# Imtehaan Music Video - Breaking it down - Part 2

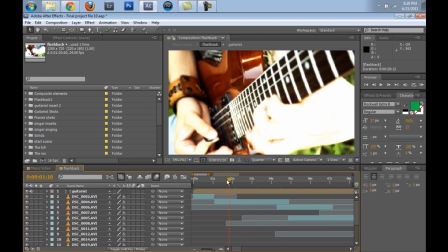and
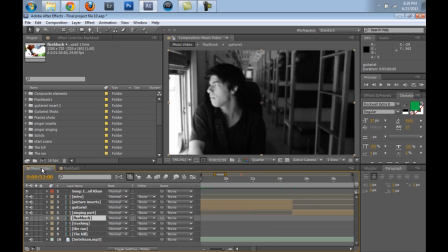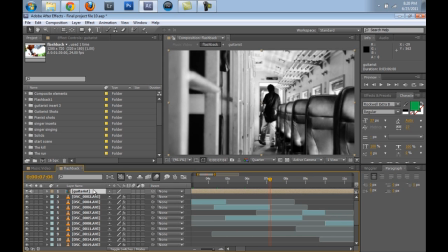yeah, so as you can see that let's read this pre-com.
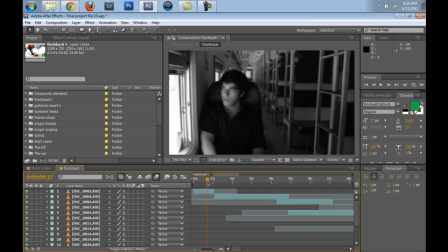It came accidentally. So yeah, the only special thing that I did with this portion, this part of the video, was I made it black and white.
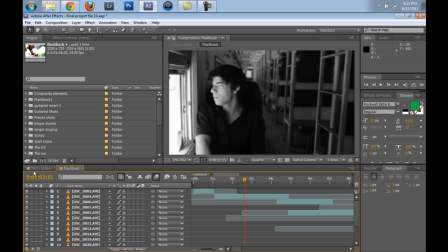Now we're going to do the color correction bit in the at the end, how I color corrected everything, the whole footage.
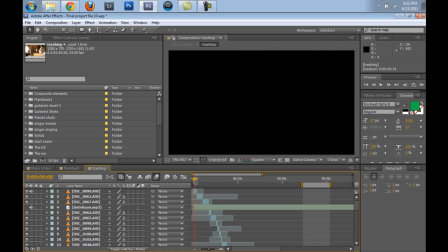Moving on to the trashing part, I
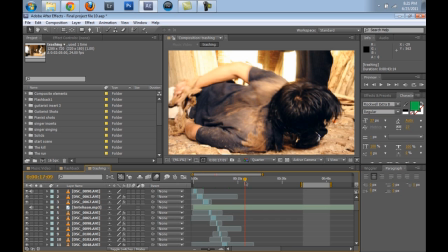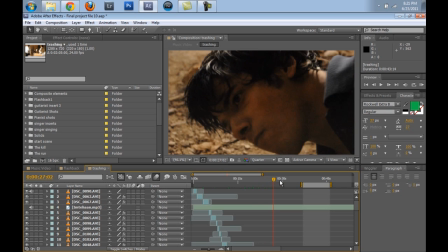there's nothing special in it except for this wiggle that I added, and where he
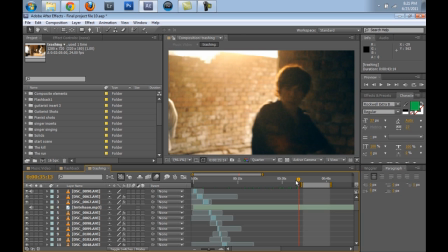hits this agent, there's this wiggle showing this, making the
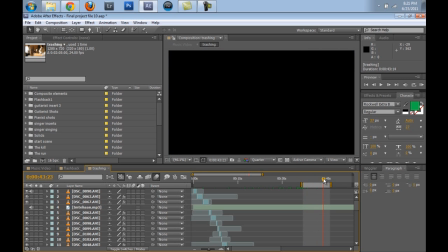blow even more powerful. And at the end there's this
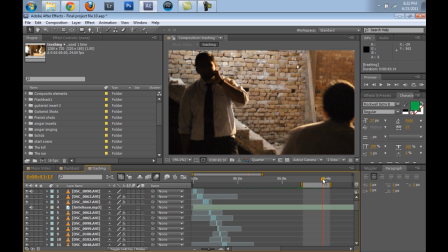optical flare, as you can see.
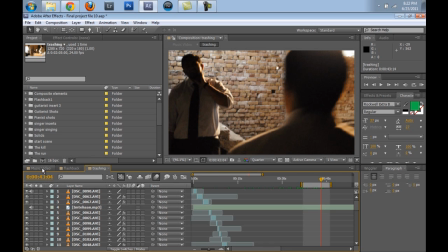It's been added on the main footage over here.
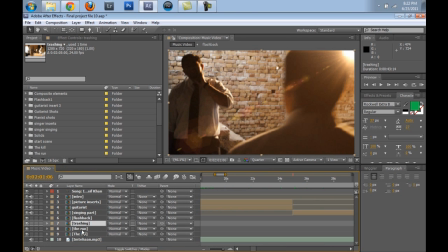So let's close these two pre-compositions. Moving on to the run, I did not do anything special in it. I just
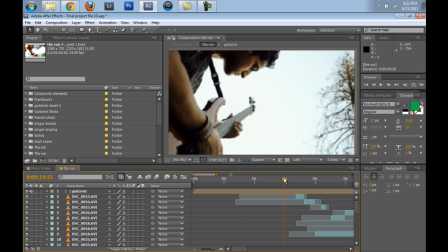added the guitarist composition, and
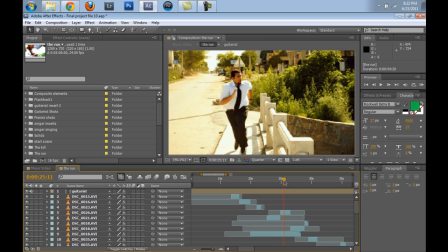yeah, there's this one thing that I did in this portion of the footage is
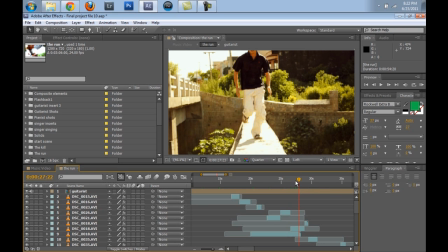add this plugin called Twitch, which is available from
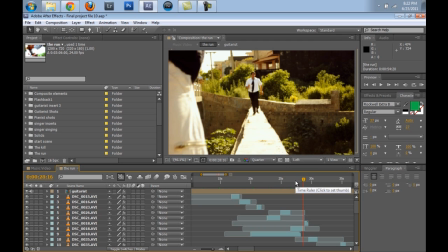again from Video Copilot, and what it does is it
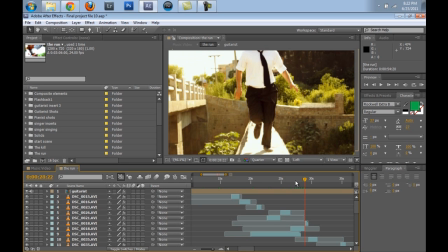randomly shakes the footage and gives this room to really jump cut a footage.
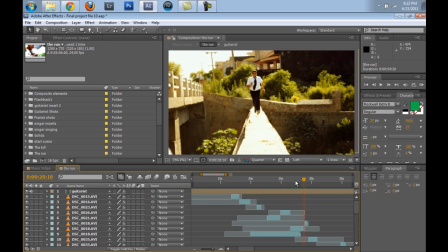As you can see that before the shake he is over there, and after the shake he's right over here.
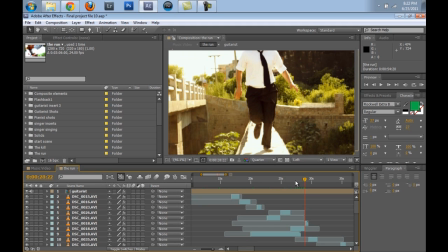Now this was important for me to do because he took a long time coming over to the end portion of this ramp,
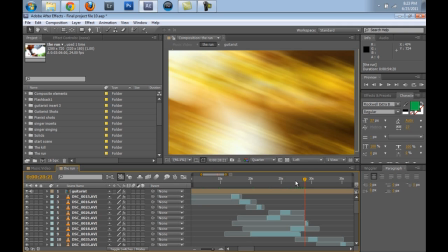and I really didn't want to give these really long shots,
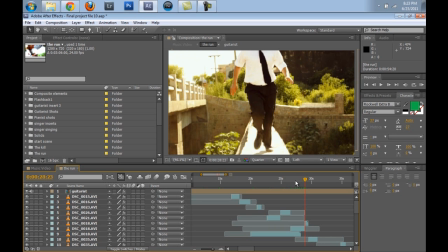so I cut them down and used the Twitch plugin. What I also did was there was this flaw in this piece of footage. There was this guy. If you see my mouse, there was my pointer. You can see that there's this smoke coming.
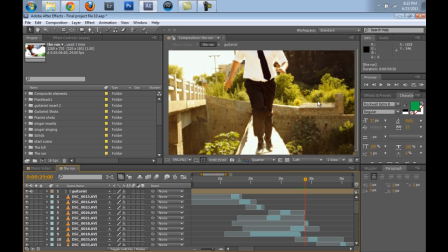I don't know if you can see it, but there's this smoke coming out, and you don't really know where it's from, but it's from a cigarette. Now I clone stamped the guy,
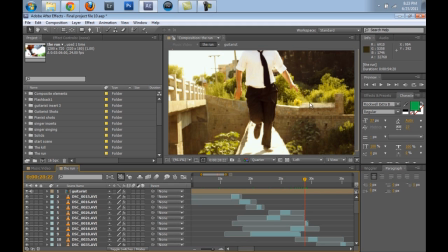the other agent, who for some reason was there for a photo bomb, and I couldn't remove the smoke, but it's really not prominent at all, but the guy was.
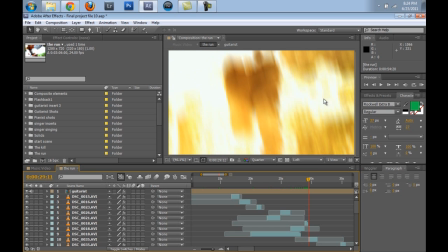And even then I added this shake, the Twitch shake, to make them jump onto another scene.
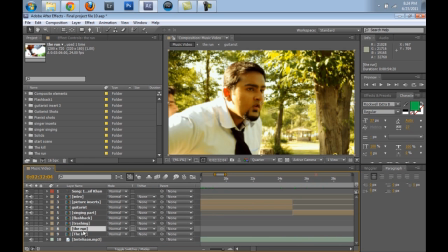That's it for this one. Moving on to the last portion of
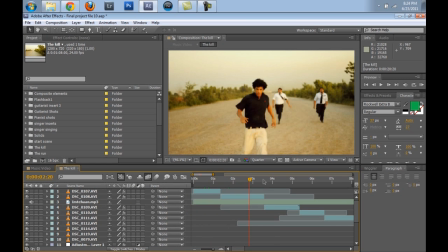the music video, in which the two agents following
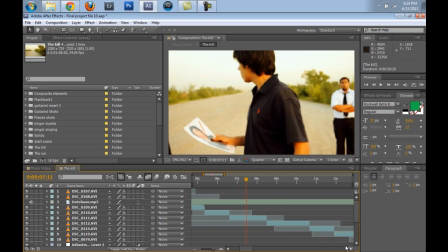Shamoon will die because they got double crossed.
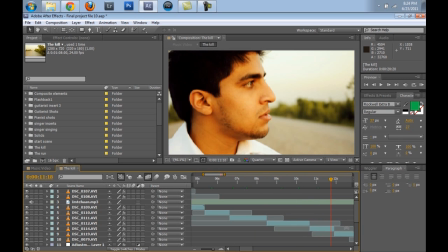Yeah, they deserve it.
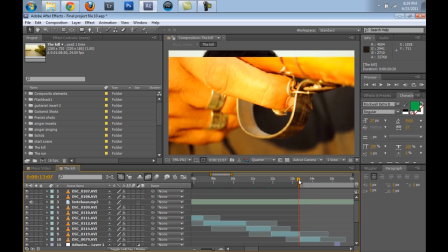So yeah, so he looks behind at the sniper, who is his friend.
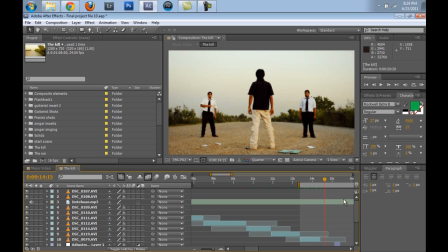I don't know when they met or anything, but they're friends for long.